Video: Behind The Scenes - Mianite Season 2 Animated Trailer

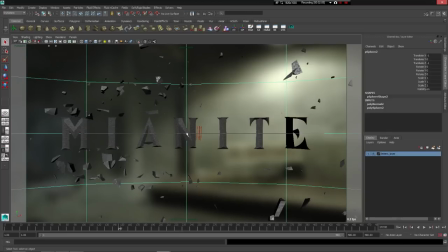But anyway, the letters here are the same from this video,
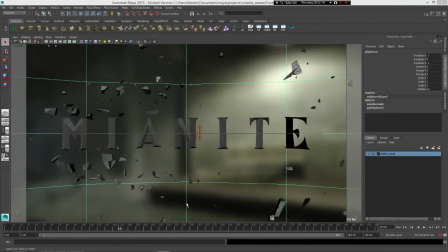just slightly remodeled so that they're straight instead of the bended curved thing.
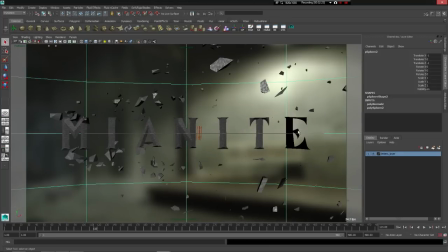And then for the exploding part, the exploding rock, boom, boom, pretty straightforward.
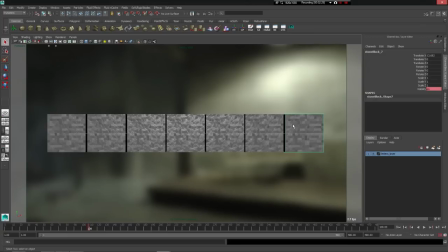So there's two, there's the pieces, I'll go ahead and hop into wireframe. there's the pieces actually let's try that no okay never mind never mind go back to how things were there we go so on the given frame the
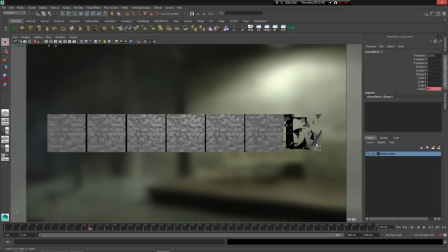actual block disappears the shattered pieces appear and the way to make these I made these shattered pieces is there just an operation called create shatter
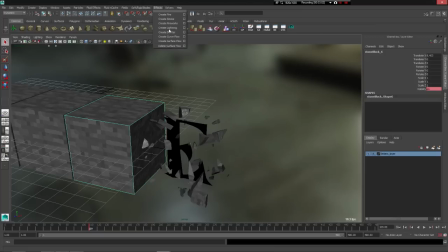basically you can just select an object create shatter and it shatters up into a bunch of little pieces
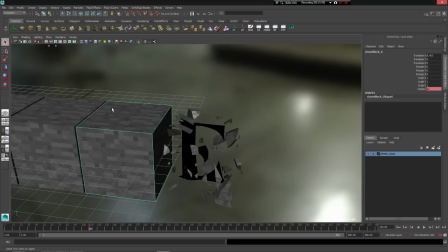and you can control how many pieces the size variation,
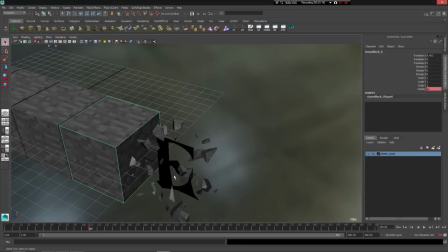the jaggedness of the edges and it creates an actual shatter these pieces are nowhere to resemble the original shape that's because when it originally shattered
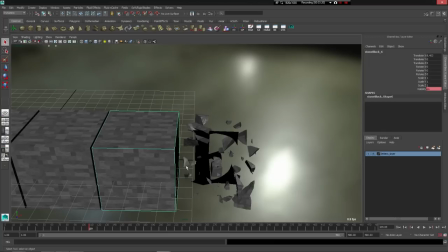there were way too many pieces, it was completely distracting and the big chunks and stuff looked kind of not good.
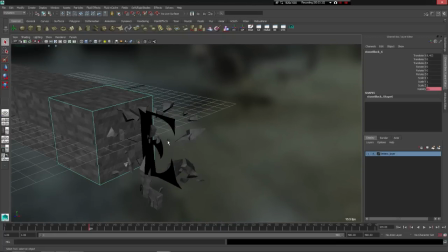So I ended up deleting like 80% of the pieces because you can see this nowhere near would fill the same amount of volume as this.
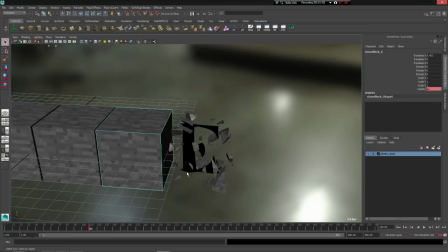So I deleted most of the pieces and just kept a few so it's not so distracting.
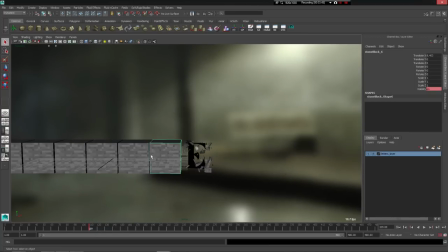But yeah, so the main block disappears, the pieces appear.
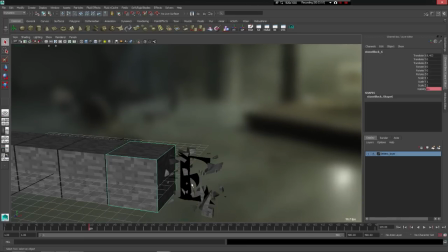I previously had simulated these all to go flying away from the center, flying out here all slow like. And yeah, and then it uncovers the letters underneath. Anyway, that's pretty much it.
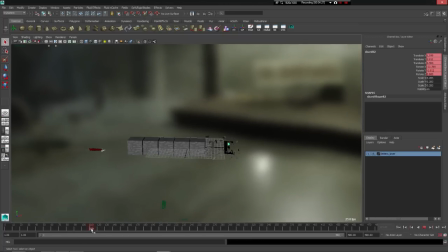Thanks guys for watching. If you like this video, don't forget to leave a like. Any questions about anything, leave a comment.
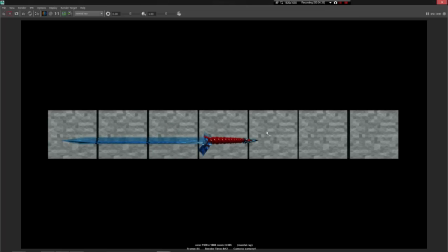music I'll have a download to the music because people really like that which like I said makes me super happy there'll be a download in the description if you want the music
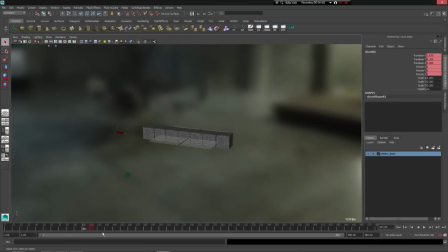and yeah that's pretty much it thanks again for watching bye